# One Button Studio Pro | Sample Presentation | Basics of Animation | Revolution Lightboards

Today, we're going to very briefly discuss a few core ideas behind animation. In particular, the very basics of keyframe animation. To illustrate this, I'll be using Adobe After Effects, but this initial concept that we're talking about really applies to any modern software with keyframes. This includes video editing software, compositing and motion graphics tools, and 3D modeling and animation programs. Now, one of the most basic building blocks of animation, as I've said, is the keyframe. In traditional hand-drawn animation, let me pull up an image here to talk about it.
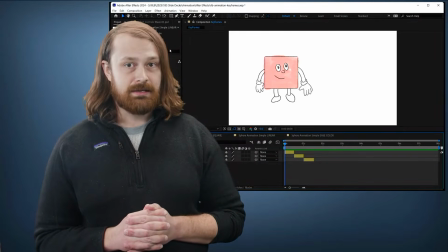In traditional hand-drawn animation, keyframes were drawn by the key animators or the lead animators.
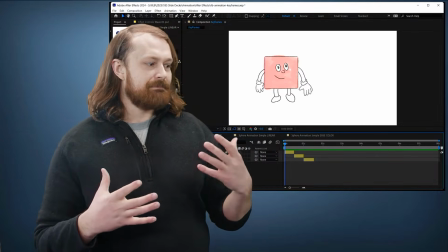These were often the the best artists, honestly, working at the animation studio.
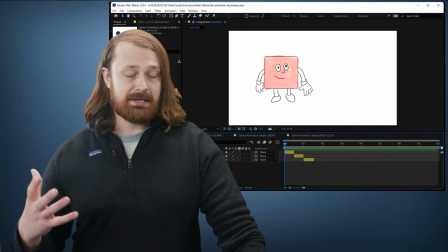So someone from Disney, whoever was best, would draw these keyframes.
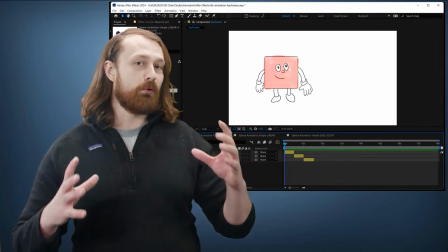Now, keyframes are the most important moments in any string of animation.
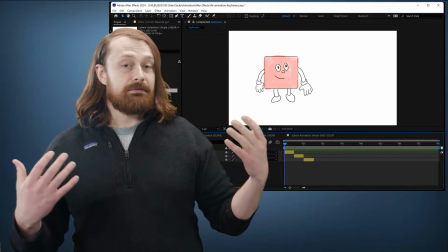So in this example with this character, if they were to, let's say, have an animation of them waving their hand,
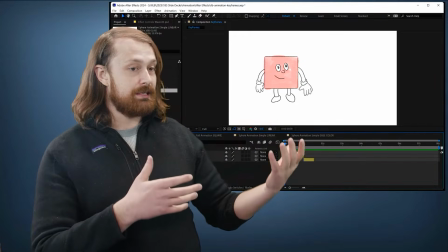the keyframe artist would draw a keyframe of the character at rest,
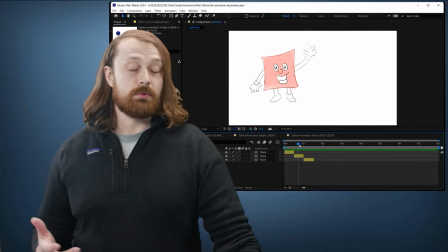followed by an image of the character with its hand up in the air at the apex of the animation, and the character with its hand down at the ground.
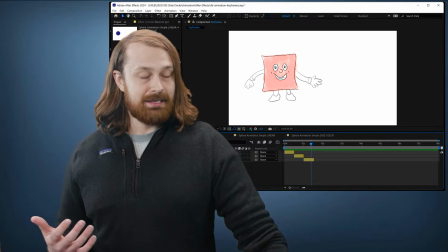This would be followed by the assistant animators coming in and filling in the gaps between those key frames, rendering those in between to create the illusion of motion.
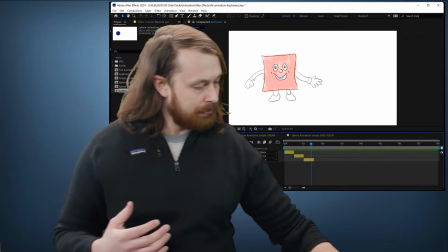So a first pass at this might look, and let me get down to the corner so we can really show you what's going on here.
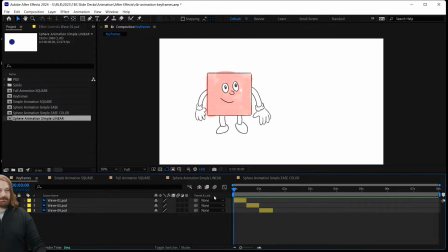The initial pass might look something like this, and this be really quick, but just a very quick, very rough animation.
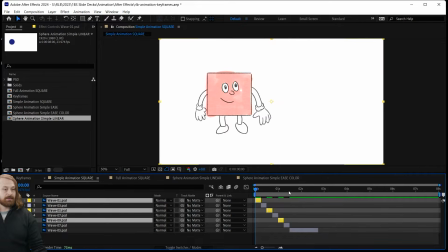Here, here, here. Followed by the assistant animators going in and filling in even more images, so it might look something like this. You can see the yellow images there at the bottom highlighted in the timeline are those keyframes still. So an okay animation, but still quite choppy.
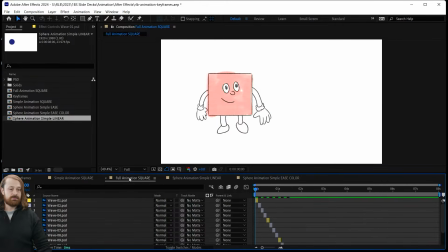And then even after another pass, adding in more images in between those, we finally get a really fluid sense of motion in the animation. Pretty cool. Now, currently, in the current day, there still is room for this type of animation with real people drawing frame by frame,
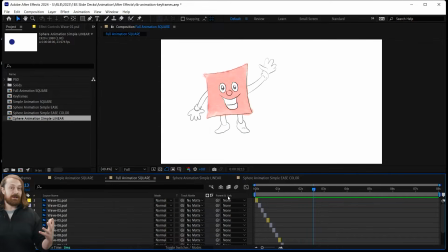but more often than not, we are finding the common practice is to use computers to be those assistant animators, and for the animators to really be lead animators creating those key frames. Let me show you what this looks like within After Effects.
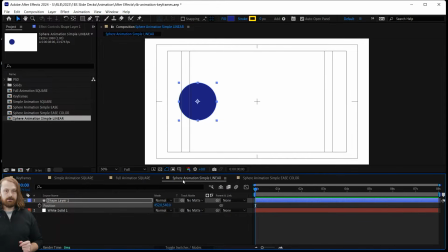If we wanted to animate this sphere going from left to right on the screen, we would create a keyframe. And that's right down here. I've already highlighted the property that we want to animate, and that's the position of this sphere.
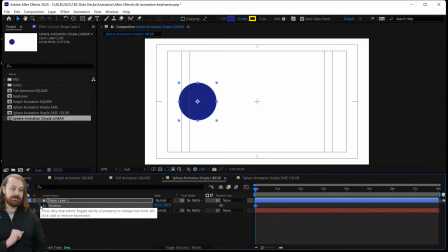So I'm going to go ahead and click on this icon here, this stopwatch, which creates a keyframe in the timeline. Now, if I were to move to the 2-second mark and move my sphere, say over to the right, you can already kind of see what's happening.
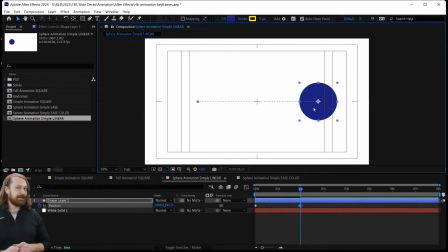The computer's beginning to put in those guidelines of what the animation is going to do.
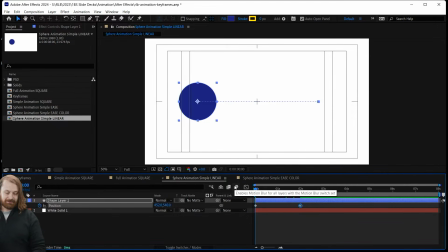And if I go back to the beginning of my timeline, you saw a hint of it there, and hit play, we see motion.
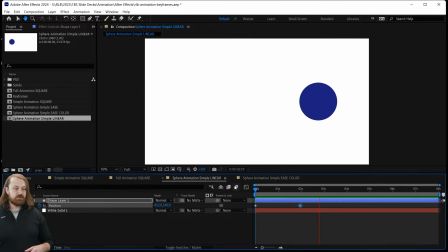We see that between those two keyframes, the computer is acting as the assistant animator and creating an image for each one of these frames in between,
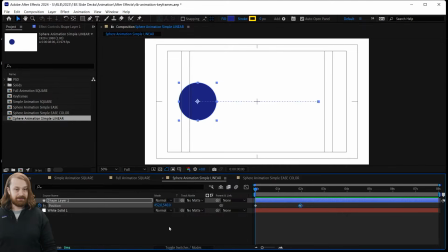much like a real person would have done at a drawing board in years gone by. Now, it still looks a little choppy.
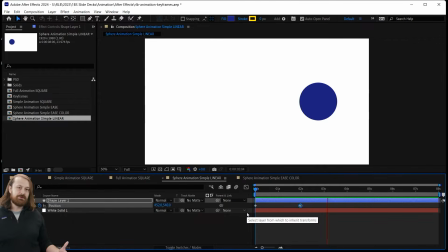It goes and then stops with no real natural motion to it, but we can change that. With the graph editor, which is something that comes standard in just about any animation software, we can select those 2 points and change their speed to ease in and ease out.
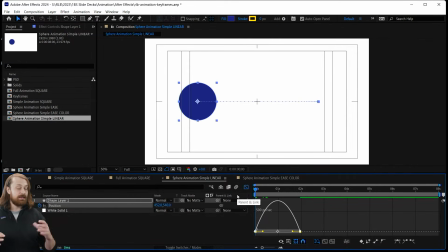And if I were to play this back, you'll see that it starts off completely stationary, speeds up, and then slows down.
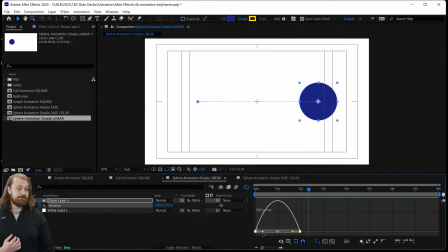And that looks much more natural. And we can take this to more of an extreme by cranking on these handles to create this huge valley or this peak and valley kind of effect.